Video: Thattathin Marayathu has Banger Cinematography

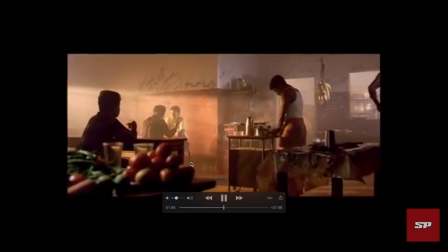It's dark on this side, but when they cut to the next shot, it's really visible.
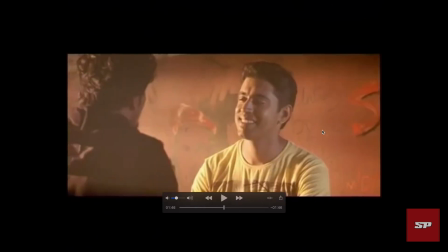They've changed a lot of lighting in here. They've thrown in this same sunlit kind of edge lighting, yet filling in, so that they don't lose a lot of detail. Some sort of floor, I don't know,
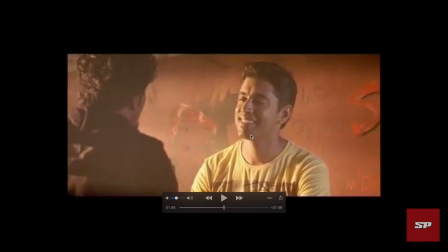just some light to just fill in his face and not make it too dark.
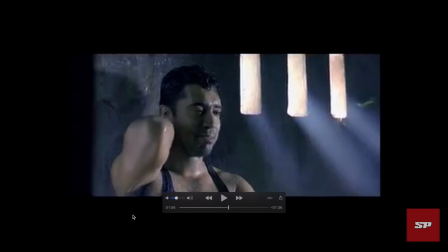Okay, setup, crazy setup again.
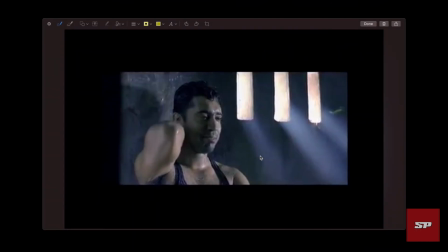Again, looking at it, not so like, if you call it like, not some groundbreaking kind of stuff, but it's simple and it works. We've got some kind of shafts of light coming out from this window, perfectly lit.
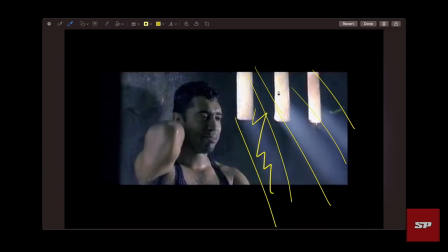They've got this fog so that they can really bring in this sort of streaks of light. He's filled in from the front, and he's getting keyed from the side, maybe reflected light as well. You never know. But he definitely has this shadow that's coming out.
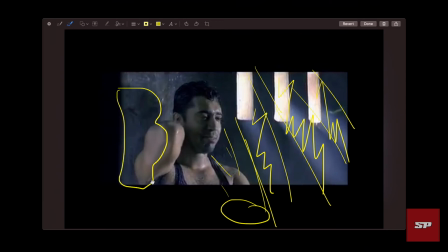So definitely got a lot of key coming in from here,
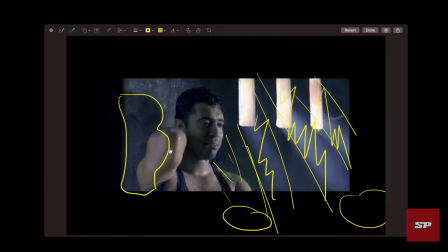just to shoot, just to see how it's going. Definitely, if you look at his face though, it's filled in. So there's a lot of reflection as well from here. They've bounced this sort of just to fill in. You never want to lose any detail, especially when you're shooting in film.
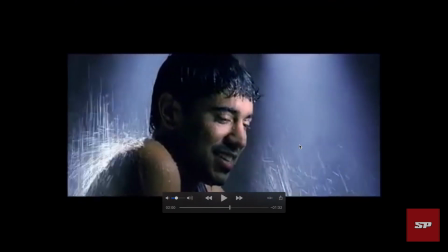So when they cut to this shot suddenly, what we see here is
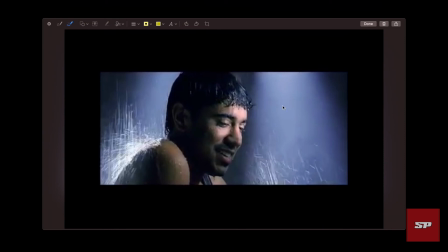definitely this sort of cutout shaped light. So if you see, this side is dark and this side is bright, and obviously they've got that edge sort of shaft lighting going on already
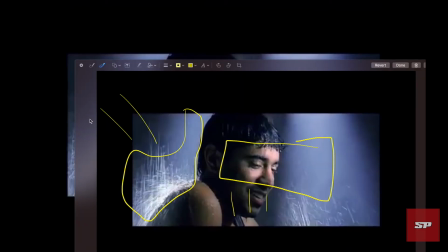from the previous window, whatever they've set up.
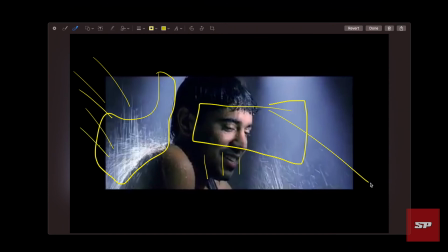But this is when they came to the close up, they would have flagged the light.
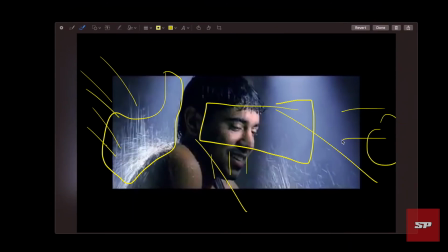They would have cut the light here and here. It sort of created this kind of effect. Cool. Just, it's a song, you can do whatever.
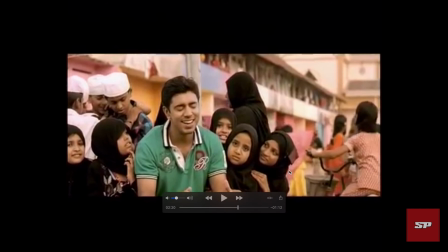One thing to notice here is, even though there's nothing special going on in the frame in terms of lighting, look at the kind of staging of the actors, or kind of framing and composition that's going on here. That's what makes this film different. And the colors and everything that's going on in the frame.
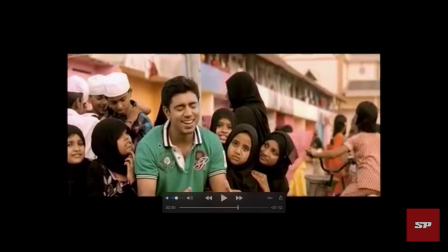So hats off to Vineeth Sreenivasan for giving this kind of treatment in for the frame. So that's that.
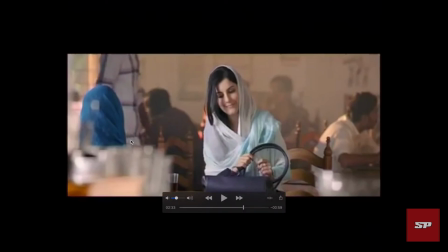Similar shots going on here. What's interesting though is the fact that if you look at this,
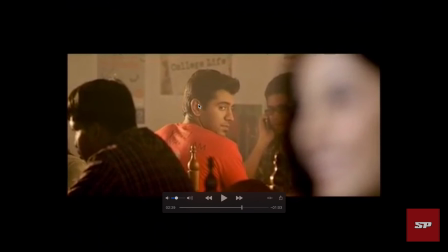Niven Pauly, or I forgot his name, the character name, but Niven is literally, this is some sort of an artistic thing. If you look at it, Niven is in this orange lighting,
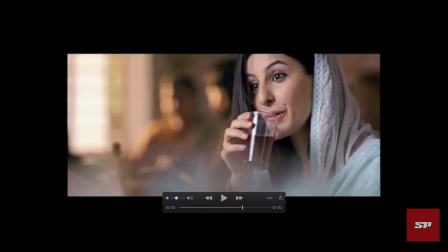and Isha is in this white sort of fluorescent kind of lighting, or just almost daylight-ish lighting. If you see, there's a separation from them, and is maybe Jomon T John uses it to like convey that they're like
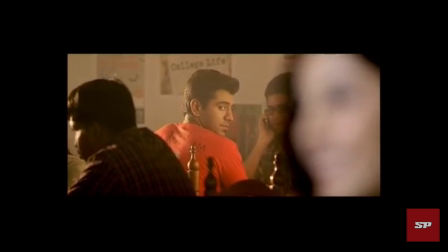different in different worlds, and Niven is looking into this white, or not white in the sense,
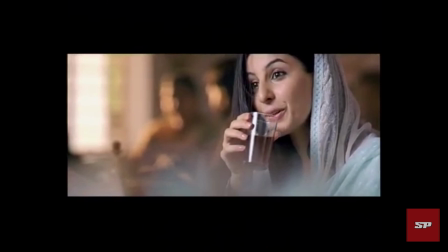just a different world, this pure world. Not to be too philosophical, but it just creates a separation between the characters.
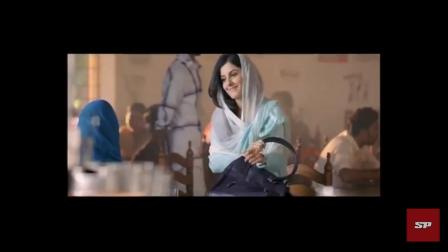I mean, also obviously looks sexy.